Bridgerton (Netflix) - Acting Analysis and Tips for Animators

Welcome back to an acting analysis and tips for animators and today I'm going to take a look at the Netflix show Bridgerton. All right, I got 10 sequences I want to talk about but before I do, if you're new to this channel, hi my name is JD and I do acting analysis tips like these.
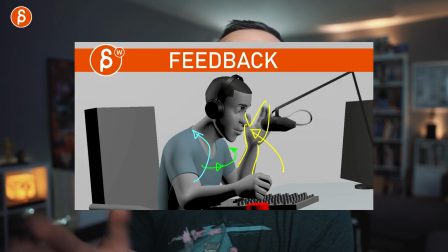15s
I do lectures, I do product reviews, I do animation reviews, animation analysis clips, Q&As, all kinds of things. You know the pitch is YouTube, so if you like this, you don't want to miss anything, hit that subscribe button and that bell button so you don't miss anything.
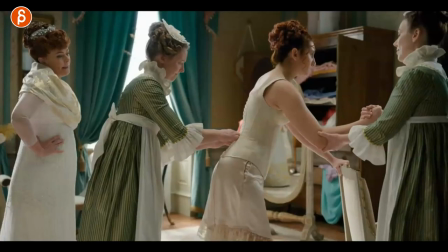27s
But that is the end of the pitch let's go to the sequences first up we have this where she has to tighten this here and right off the bat i like this as you have her leaning forward her leaning forward and her still here it's like the added person here versus only one
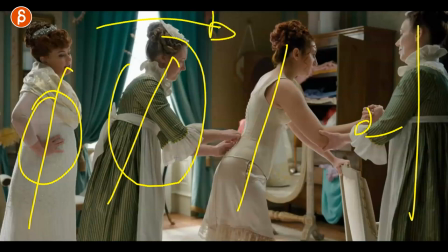41s
here helping her just adds a whole lineup of people just like general stage you think but that is not why i'm showing this but i like
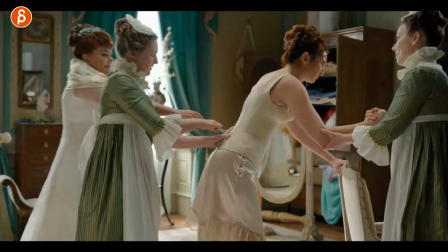48s
this already as you go forward you can see that they're tightening they're tightening and she goes now let me help you let me help you and what
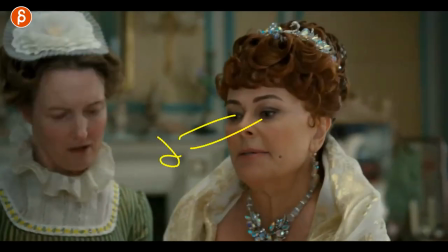54s
i want to talk about is this so look at her eyes So imagine she's still there, hunched over, getting abused by all of this.
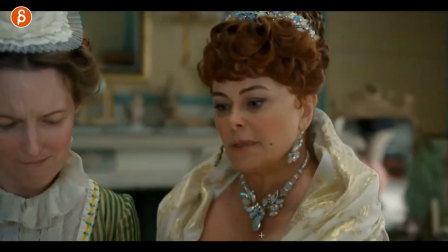61s
And if you look at her eyes, let's play this in full. She's looking there, and then she looks up and down and a bit over.
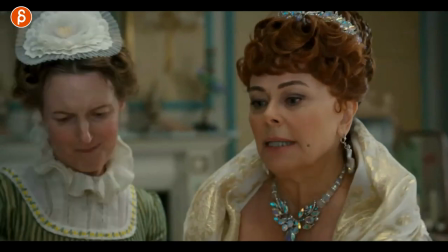66s
And the reason why I'm showing you this is because of eye focus. So because we have established this, she is going to look here.
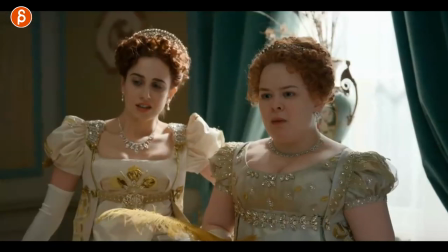72s
She's going to look potentially here all around. So as she's doing this here, she can still focus.
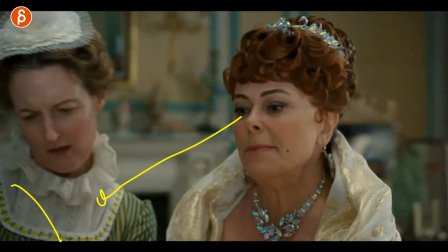79s
We don't know if there's another actor there. Maybe she's just pantomime, she's pretending. But when you are animating, you have to imagine that there is another person. you don't have to animate it because the character is not on screen so why animate the whole thing but imagine that your character is still looking at the corset anything that she's tying together maybe the head whatever your animation
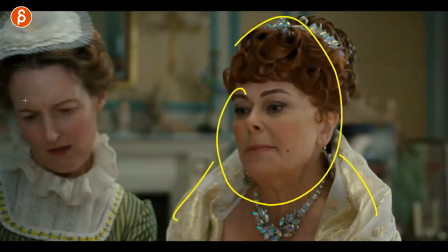97s
is don't forget that your character is not alone i mean you don't even have to have this character but there is other stuff going around in that scene and in her or his world whoever you're animating so make sure that the character is not just like this blank i mean she's blank here
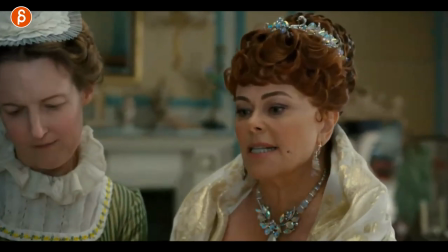111s
because she's just i don't do this but as you have another scene your character might be reacting to cars driving by
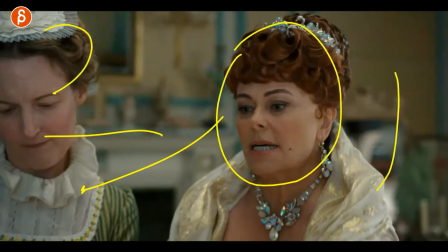119s
or something else going by other people just make sure that your character is aware of the surroundings something that i mentioned before but i'm always going to harp on that and also
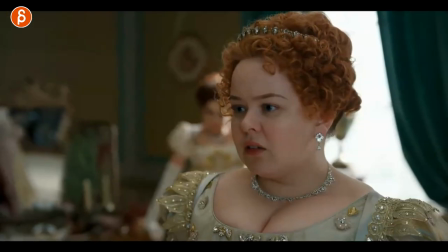126s
in terms of reaction you can see as she does this you have this here the shock reaction so my thing is always as you have your character
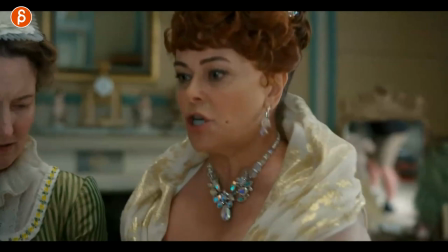134s
could be one character right this could be your lip sync moment you can always add another character that reacts to whatever this character is saying this
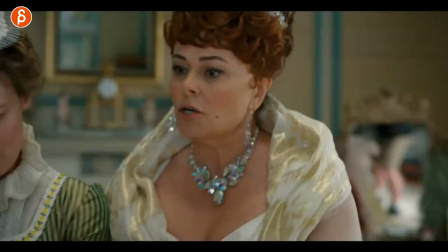143s
could be at the end an end reaction this could be intercut between the two so it doesn't always have to be this because if you have audio you're always tied
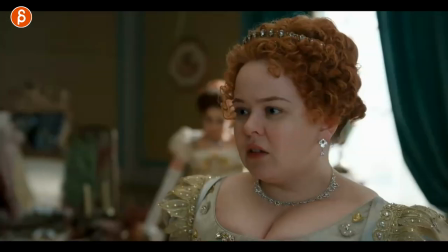150s
to that rhythm that performance whatever the character is saying having another character in there reacting to this can kind of also mirror what the audience is thinking at that point and then the audience can kind of go oh yeah well this character thinks exactly what i'm thinking this is insane and
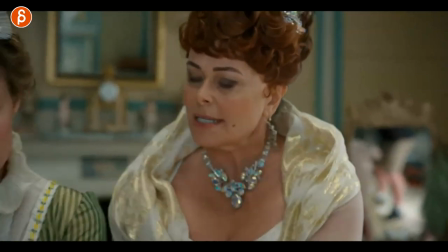163s
so on and so on so don't forget you can always add more characters that are not talking but just reacting to a lip sync piece
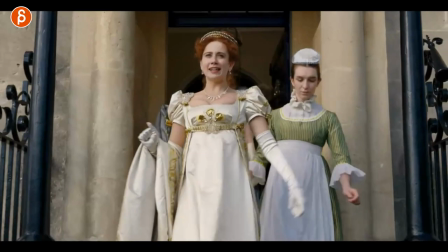169s
speaking of looks this is here as they go out they're getting ready go in there what i'm going to take a look at is this right as she does this
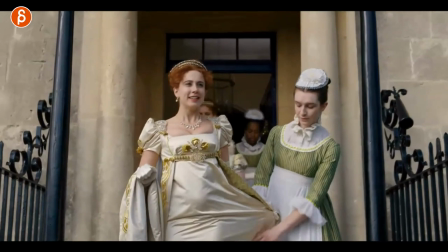177s
ready huh and then that and that to me is again eye contact so if this is for instance the first time or she
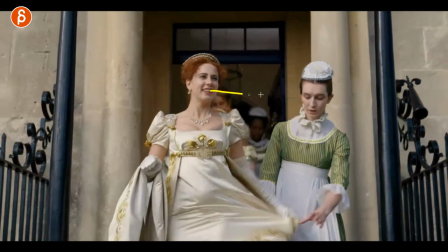184s
would be a bit less snobby she would take this and then look over and make sure that she is right there she has the time
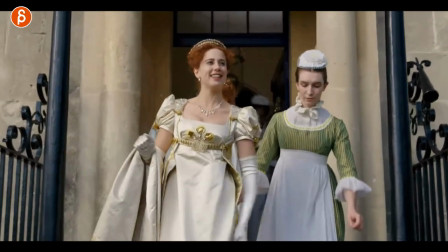191s
she can reach it something a bit more friendly but this is the whole i'm used to this ha ha come on servant do this for me so as
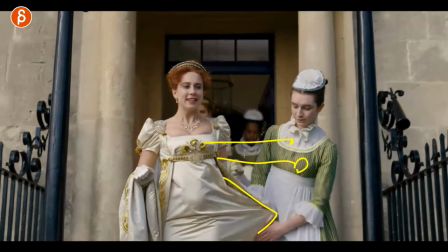198s
your character does something like this hands over piece of paper hands over a book hands over whatever is the character going to look at the other person grabbing it or not is the character going to give this character time to get there and grab it or not is this something where it's kind
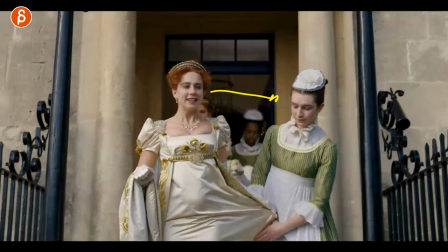213s
of snobbish or like i talked about in true detective where it's a bit more of a habit thing so we switch over to there so
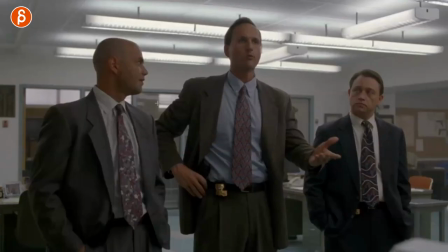219s
when you look at this scene from true detective just quickly you can see that he doesn't have to look where the food is coming from right so he
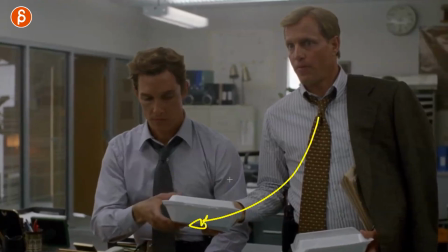224s
just grabs it and that's that but to me that signals familiarity they've done this before this is a process that they have their friends compared
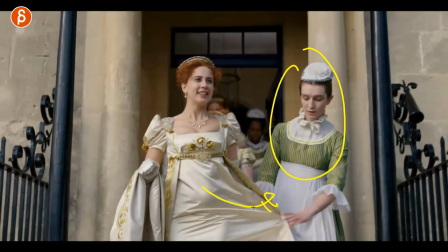231s
to this and the way she acts and everything that kind of that and this situation it just feels yeah that is not as friendly as you know as